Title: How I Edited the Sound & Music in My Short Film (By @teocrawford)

This is the timeline of my short film Flaws, which I made in collaboration with Epidemic Sound earlier this year, and today I'm going to show you some tricks and techniques for music editing and sound design that I used for this film.
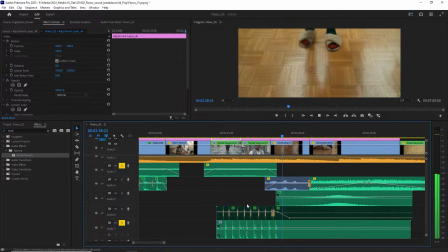(0:17)
So what I'm going to show you in this breakdown is firstly how I edited the music for the film,
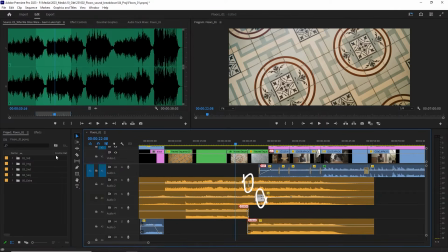(0:21)
so that includes cutting the music to time it perfectly, and also how I manipulated the music by working with stems. And secondly, I'm going to show you how I approached the sound design to enhance the sequences in the film that could benefit from some extra sound design.
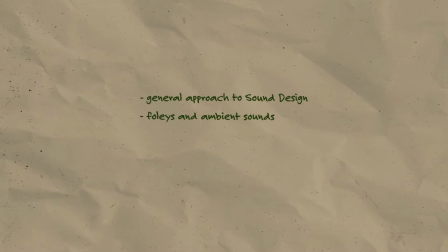(0:35)
That includes my general approach, the sounds I added to complete the Foleys, the sounds I added as an effect, and how I manipulated those sound files to match the intention of the effect I was aiming to achieve. Feel free to use the chapters to skip to the part that you're interested in. With that said, let's begin.
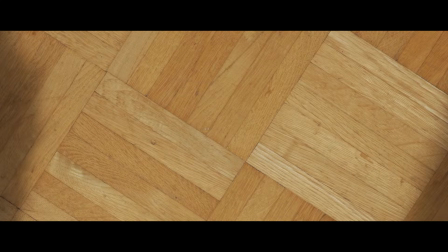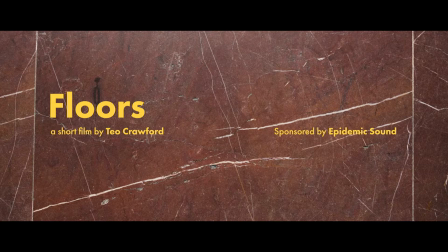(0:58)
The film begins with this lovely waltz by Luella Gren, and to make it fit as the intro of the film,
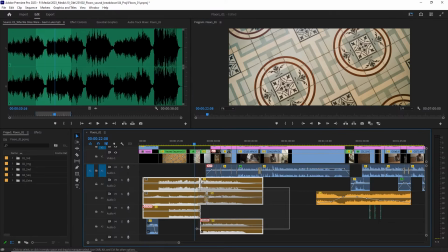(1:03)
I downloaded the stems to cut them like this, so that I'm effectively using just the beginning and the ending of the track.
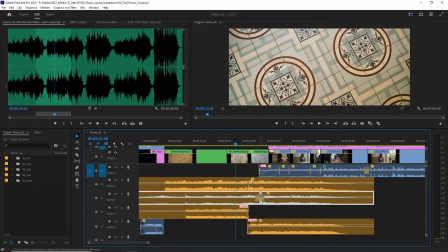(1:09)
The reason for using the stems is that I wanted to place the cuts in different areas for a more seamless transition. Many tracks don't require this, however this specific transition was a little bit complicated and therefore I had to work with the stems.
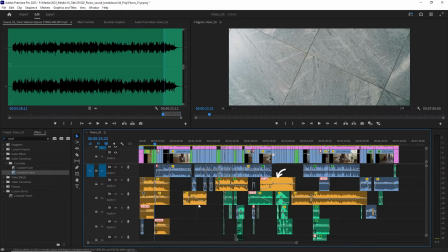(1:21)
The rest of the music in this film is basically some variation of this technique. Seeing as I'm not working with a composer but with already finished tracks, I have to find ways to chop them in a way that it works with the timing of my film.
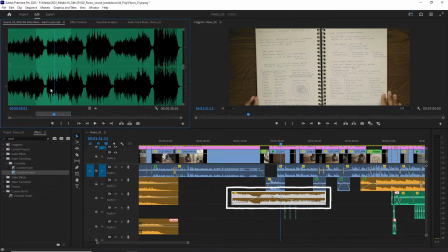(1:32)
The next track was very simple. I just took the piece and faded in and out the part that I needed.
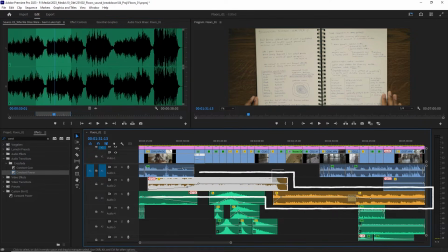(1:36)
One more notable mashup is this last piece of music, which are actually two different pieces that work together so well that I could seamlessly mix them together as if they were one track.
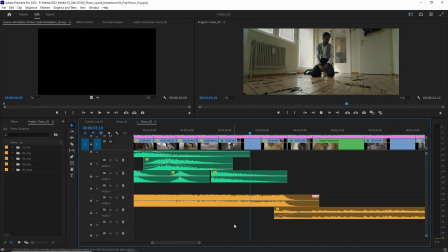(1:45)
So after the climactic ending of this score,
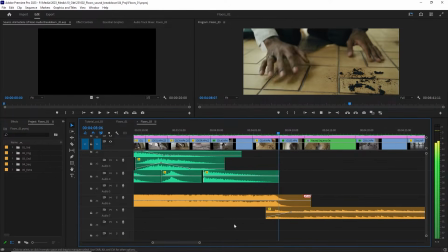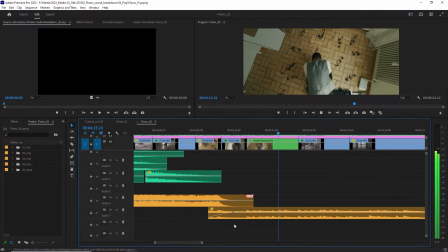(1:56)
I simply faded in this particular part of another score, and to me at least, this sounds like a natural continuation of the same score.
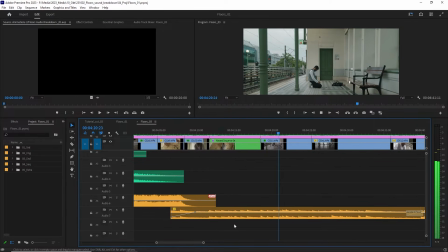(2:03)
Anyway, let's move on to the sound design. So my approach to the sound design in this film was to be subtle and enhance the film where it needed it, but otherwise keep things rather simple.
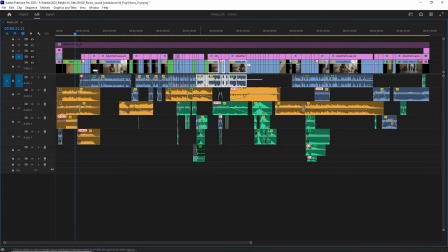(2:16)
So that means the majority of the sound is actually just the on-set sound I recorded.
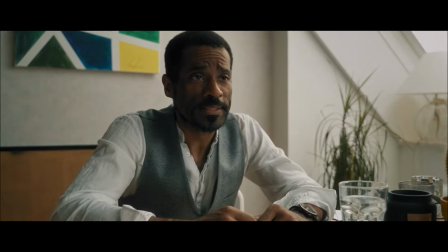(2:21)
Hereby you must of course keep in mind that a large portion of the film is a monologue, so of course the sound in that case just consists of the voice. Next I added a layer of ambient sounds and other Foleys which should enhance the sound design, but these are still all sounds that sound natural, they should just add some more detail.
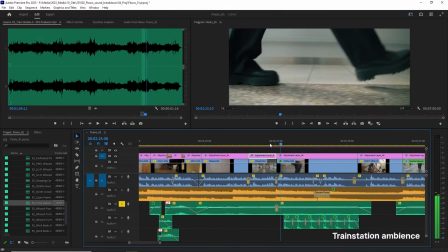(2:37)
So here for example, I added a track simply called Train Station to add an overall ambient sound to the scene.
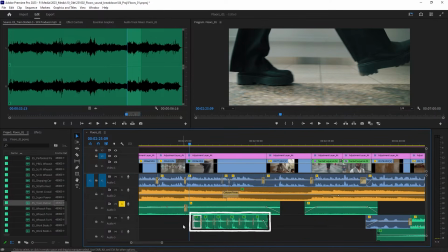(2:44)
Additionally, I downloaded some footsteps. This one is called Female Boots Walk.
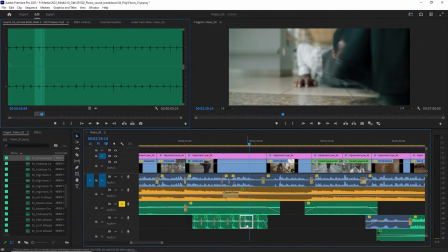(2:51)
I cut out different pieces of this track to match the boots in the shot. And so we have a total of just 4 layers: boots, ambience, voice, and music.
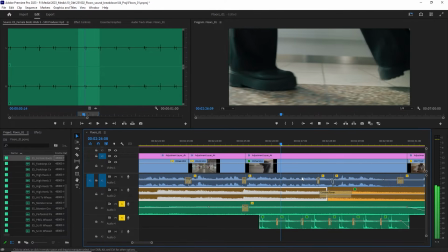(2:58)
Here's just the boots and the ambience. So you can tell that this doesn't sound realistic.
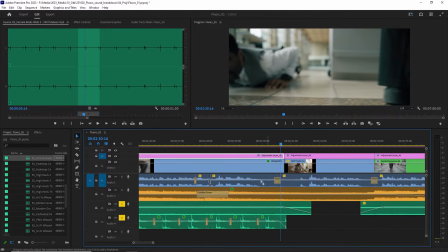(3:05)
The boots are really loud and there's some fabric sounds missing from the clothes.
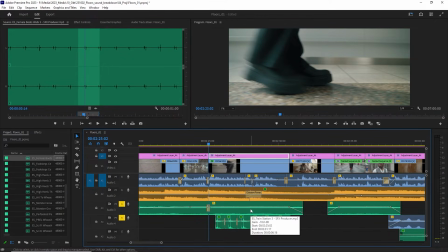(3:09)
However, that doesn't really matter because with the voice and the music you wouldn't hear those anyway, so just these 2 layers suffice to make a good sound in my opinion.
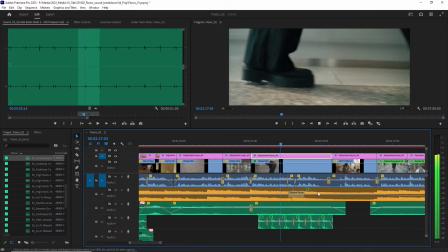(3:17) How should it sound when impacted by a pair of expensive leather shoes that signify societal status?
What I personally find more interesting in this particular film is the sound that I added as an effect to elevate the viewing and listening experience,
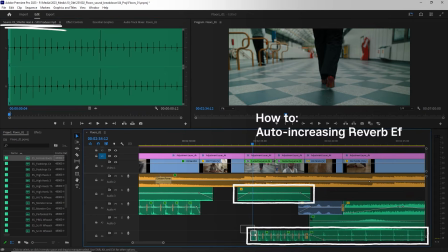(3:30)
but it doesn't really sound like realistic Foleys. I found this clip called Stiletto Heel 6, which has this very strong clacking sound that I was going for.
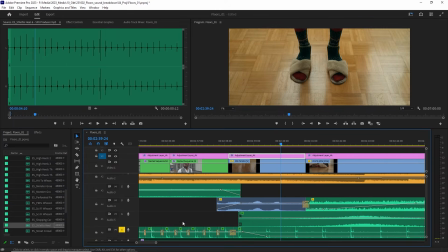(3:41)
I chopped it up again to match the footage, and then soloed this layer and rendered just this part plus another 10 seconds of nothing.
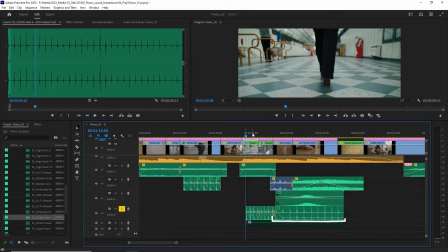(3:49)
You'll see why the 10 seconds are important.
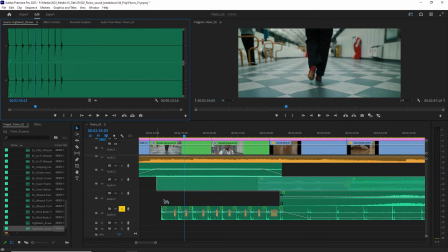(3:51)
I exported this as a .wav file and then imported that file and just put it right below the original clip, but muted those clips, but kept them just in case.
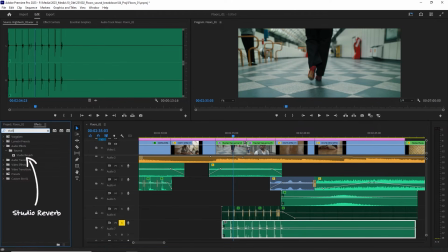(3:59)
Then I added an effect called Studio Reverb, which gives you a bunch of controls, which is key for the next part.
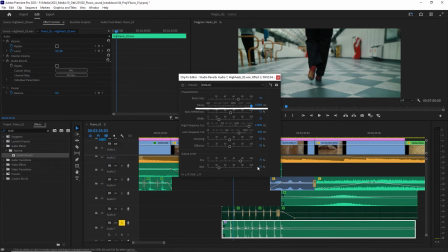(4:04)
Most settings I kept at the default, but I set the decay to the maximum, and then I set the wet to 25%.